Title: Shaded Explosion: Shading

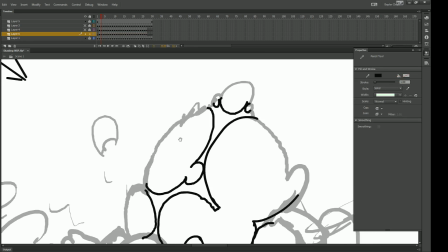[8:20]
And it's time to start doing, you guessed it, the big shadows. Now these ones are very important.
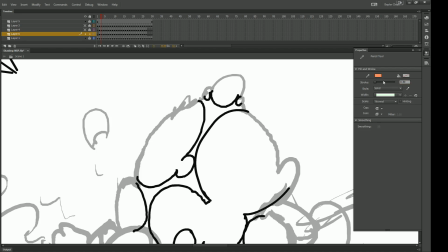[8:26]
They have to line up. I might get a smaller stroke. They have to line up with the edges so that it's easy to fill it in later on.
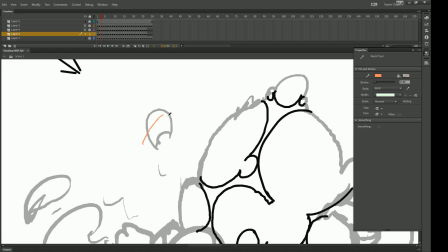[8:34]
So you can't get away with doing like that. You gotta go all the way.
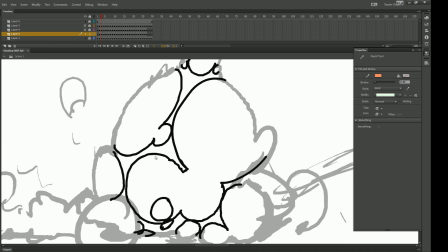[8:39]
And you're gonna combine this and these for your filling, but just, you know, be real neat with the shadow lines.
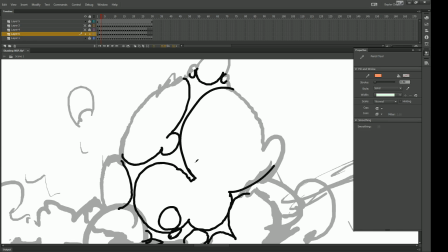[8:48]
So the way to shade bulges like this is first think about which way they're oriented.
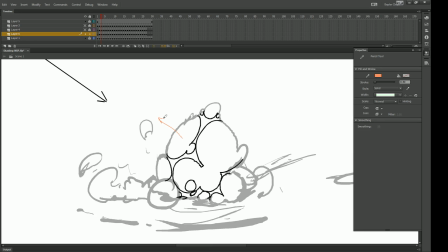[8:53]
So this one is like directly facing the light, so almost all of it is going to get lit up.
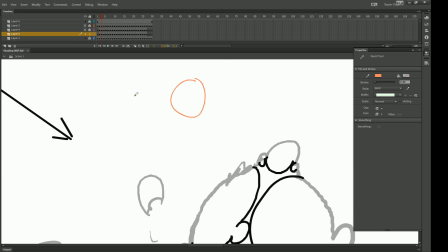[8:58]
When you light a sphere from the side, it is like that, and then like that, and that, and that, as in the parts that are the Terminator is away when most of it is shown, and towards the light when a very little of it is shown.
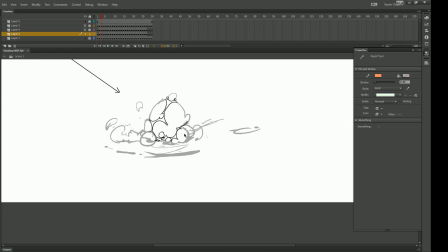[9:17]
And if you were to view this explosion from the top down, you would see that it's like,
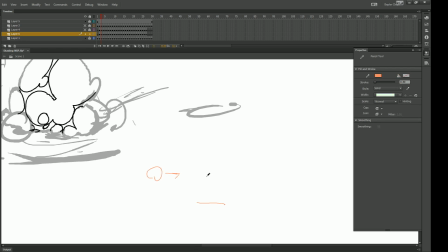[9:24]
if here's the light over here and here's the ground, it's kind of bulging out every which way. So bulges on this side are going to get lit like a lotly, but bulges over here are barely going to get any.
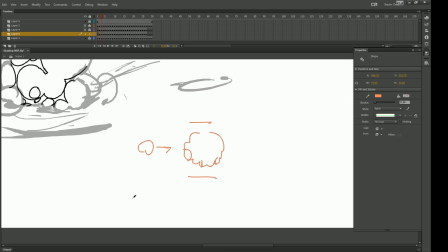[9:38]
And then in the middle they're going to be kind of straight down. So that will help you to like basically draw a line down the center,
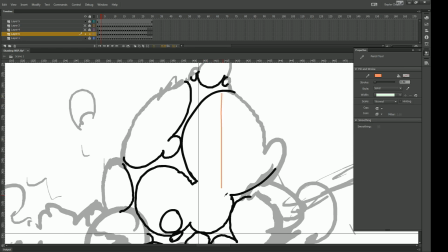[9:47]
and then let that determine which way your lines fall. Over here, they're like this.
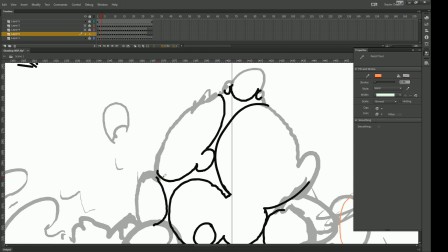[9:54]
Over here, they're like that. Okay,
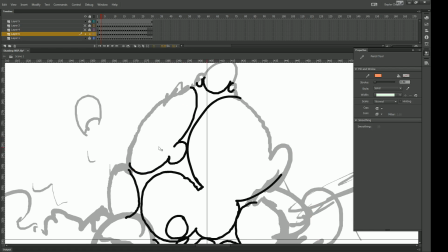[9:59]
time to get started. I'm gonna do a couple, and then you know the drill. You know the drill.
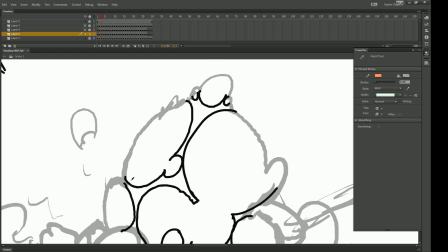[10:04]
It's gonna teleport to me having done a whole bunch of them. Might even just use real lines.
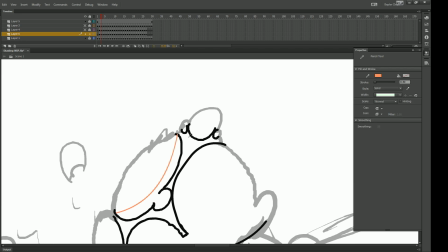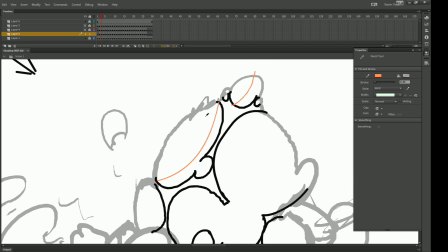[10:19]
So now there's shaded areas and lit areas.
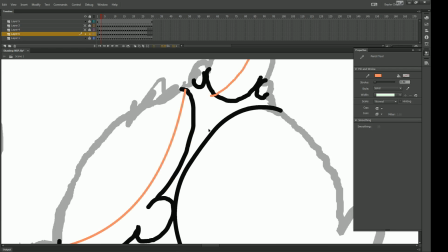[10:27]
I'm only doing a two-tone smoke. So like in here is going to be the same color as in here because it's just in the shadow.
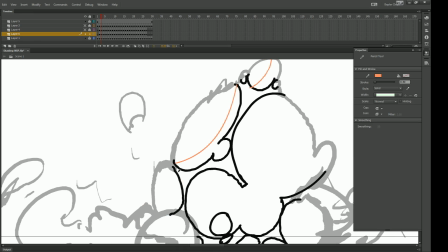[10:36]
And these will be more obvious on this side, like right here. It'll be really easy to tell what your bulges are.
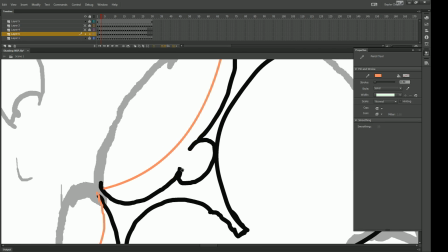[10:45]
But once it's all done and dealt, your eyes will be able to pick it apart. Now here is an interesting situation where I didn't draw the
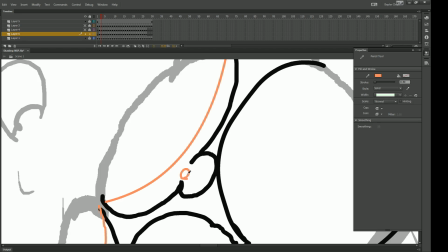[10:54]
edge of this because it wasn't supposed to be there, because these are together. But I'm saying the shadow goes here.
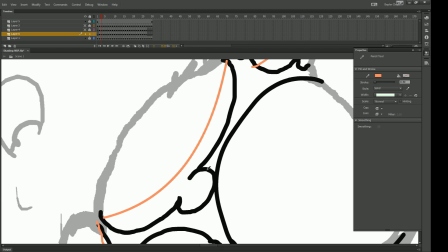[11:01]
So if I just filled this in, the shadow would go up into this thing, and this would have no point, this line.
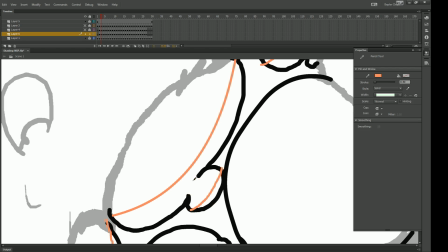[11:09]
So you got to put an extra cover-up line to show where the shadow of this bit ends, where this bulge's shadow ends, and where the light side of this bulge begins.
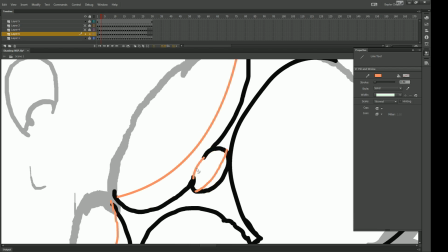[11:20]
So just put a little cover-up, make it contour to the inside of this bulge,
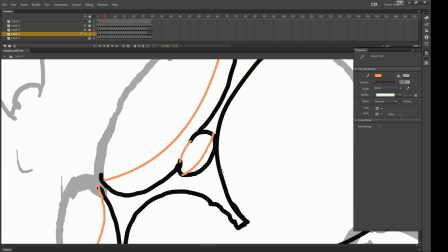[11:26]
and you'll have to do that in a couple places. Like if I was going to start doing this one,
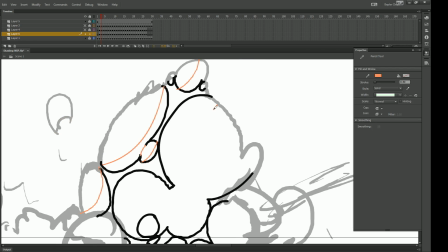[11:31]
I would kind of go like that,
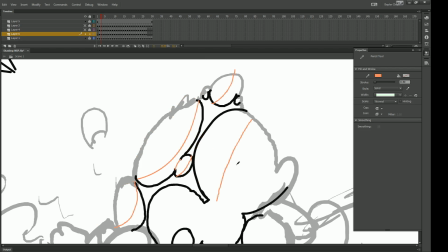[11:36]
because now it's curving this way because more of this bulge is facing away from the light than towards it.
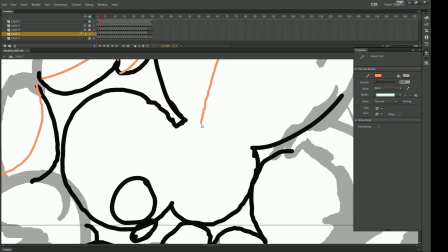[11:44]
And now for this one, I'll do like that, and then that.
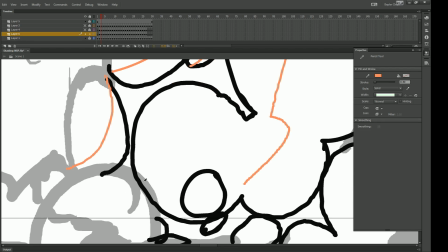[11:54]
Now here's a bulge on top of a bulge, so I'm saying the shadow for this one comes like
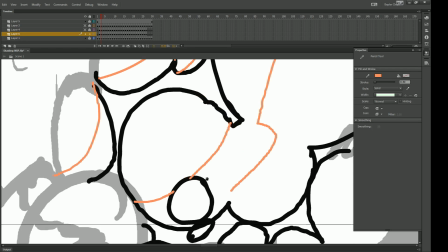[12:06]
that, and then there's another shadow inside of this one.
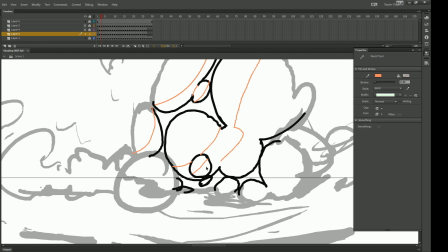[12:11]
It's kind of more like that, and then since I drew the line here, it's fine.
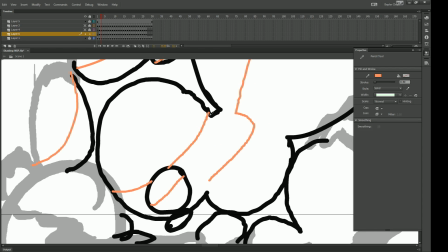[12:15]
This will fill nicely. And then I gotta merge this edge here with the bright spot of this bulge here. And that's looking good.